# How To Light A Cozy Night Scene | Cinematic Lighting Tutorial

Hey guys, how's it going? Perri here, and today I'm going to show you how to light a cozy night scene like this one right here. Let's get to it.
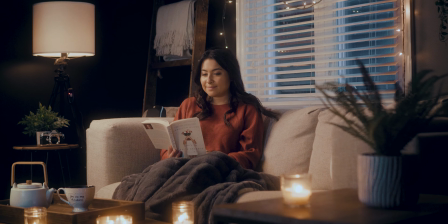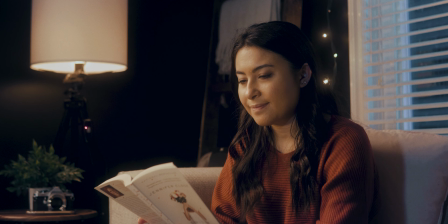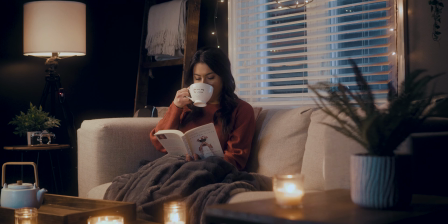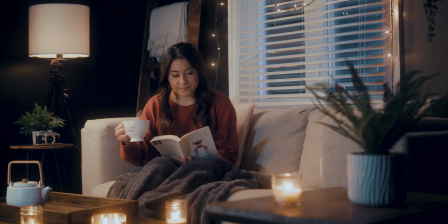So before we jump into today's setup, let's go over a quick overview of what we're going to have to do and what we're going to need to get going. First things first, we're going to be using 3 lights for this setup right here. One for the main key light, which will be motivated by a practical light. One for some moonlight, which will add a little bit of a color contrast to the scene. And a small or portable LED light with built-in effects so that we can mimic or replicate the TV flickering light effect or even a little bit of candlelight.
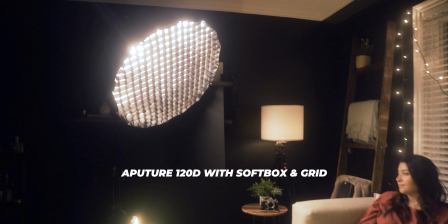[0:58]
For my key light, I will be using the aputure 120D with the softbox as well as the honeycomb grid attachment on it. This will not only help get a nice soft light for the scene, but it'll also help narrow and focus the light by having the honeycomb grid attachment on it as well, because that'll stop any spill from going onto other areas of the background that we don't want the light falling on. If you don't have an aputure 120D or another similar light to this, you could use almost anything. Getting a garage light from Home Depot or even just a lamp that you have that has a bright enough bulb in it will also work for this. You just want to make sure that you can diffuse and soften the light a little bit because you don't want the light to be too harsh.
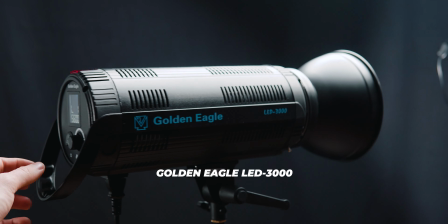[1:29]
For the moonlight, I will be using my Golden Eagle LED 3000 light. And once again, the same thing applies here where you can use almost anything you have on hand. You just want to make sure the light is bright enough. And for the small portable LED light with built-in effects,
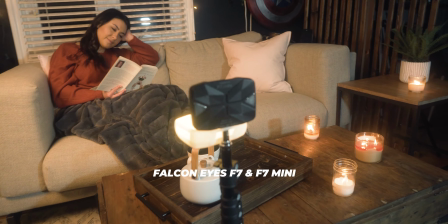[1:41]
I will be using the Falconized F7 as well as the Falconized F7 Mini because I'm going to be doing both candlelight and a TV look, but you really don't need to do both. So I'm just going to go one step further with my scene here, but like I said, all you really need are 3 lights for this setup. And finally, before we jump into the actual setup here, I just want to take a moment to focus on the set itself.
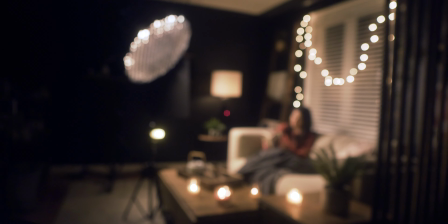[2:00]
The whole idea behind this is that it's a cozy night scene, so we want to make sure we have some props and some decor that will add to the scene.
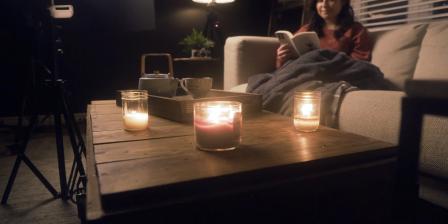[2:07]
So I made sure to add in some cushions, blanket, some candles and other decor on the coffee table, and some practical lights.
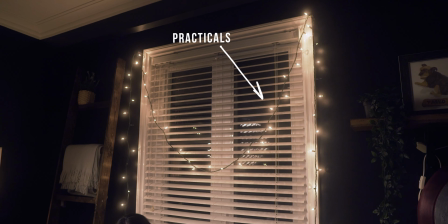[2:13]
So in case you don't know what practicals are, they're lights that are in your scene that aren't necessarily lighting anything, but are there more for visual aesthetic.
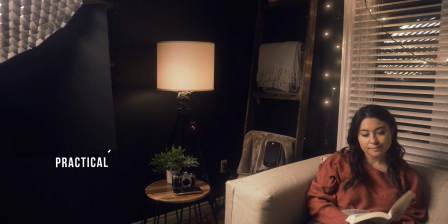[2:20]
So they usually aren't bright enough to properly light our scene, but when you are lighting the scene, you want to make it seem like the light is coming from them.
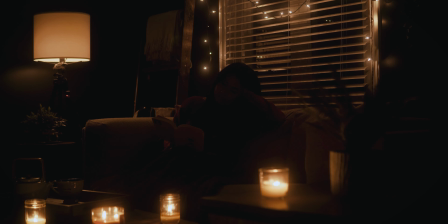[2:26]
So for example, I've got the floor lamp in the corner here, and I've dimmed it right down so it doesn't look too bright or too hot, but it has this nice warm glow to it. This is also what we're using to motivate our main key light, but I'll get back to that in a minute. I've also included some string lights in the background as well, just to add a little extra warmth and coziness to the scene. Once our practicals and decor are all set up, we're ready to get started with our setup. Alright, so we're going to start off with the main key light, and that will be motivated by the practical lamp that is in the corner of the room here. That means we're going to light the scene to make it look like the main light source is coming from that lamp, even though it's not.
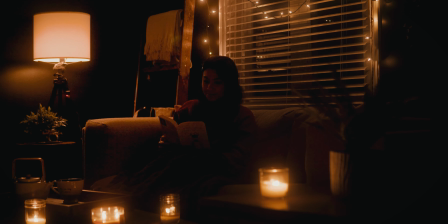[2:58]
Because we can't really control how the light is aimed or how exactly it lights our scene, and we don't want it to look too bright in the shot, we had to dim that light down significantly,
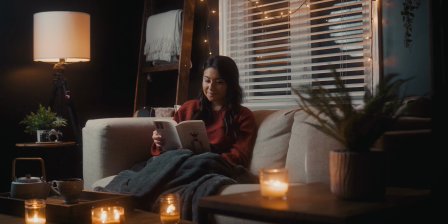[3:06]
making the light it is emitting on the scene quite dim. So we're going to set up our main light, the aputure 120D, near it and aiming it at our subject from the front side. Now, we want this light to look nice and soft, especially considering the lamp in the corner does have a nice lampshade on it. So this light here would be quite soft coming through that because the lampshade would be diffusing light a little bit. So we want to make sure we match that as best as possible. So I went ahead and attached my light dome softbox on the aputure 120D.
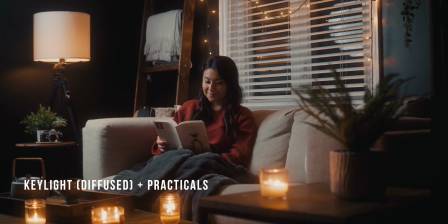[3:31]
As you can see, it's doing a nice job of softly lighting the scene, but it isn't the right color temperature. The 120D is a daylight balanced light, but the lamp is a very warm color temperature, so we're going to want to try to match that as best as possible. So you could use some colored gels for this to make it warmer, or if your light is a bicolored light, you could just dial in the warmer setting to make the light look warm overall. But in my case, I don't have that.
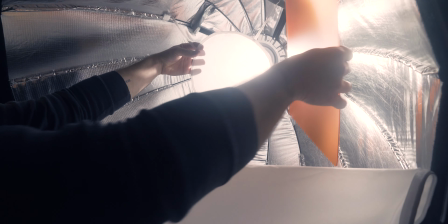[3:52]
My aputure 120D is just a single color temperature, daylight balanced, so I had to go ahead and just alter the color by putting in a gel in front of it. If you're doing this as well, make sure to do it inside the softbox because you want that colored gel to be as close to the light source as possible.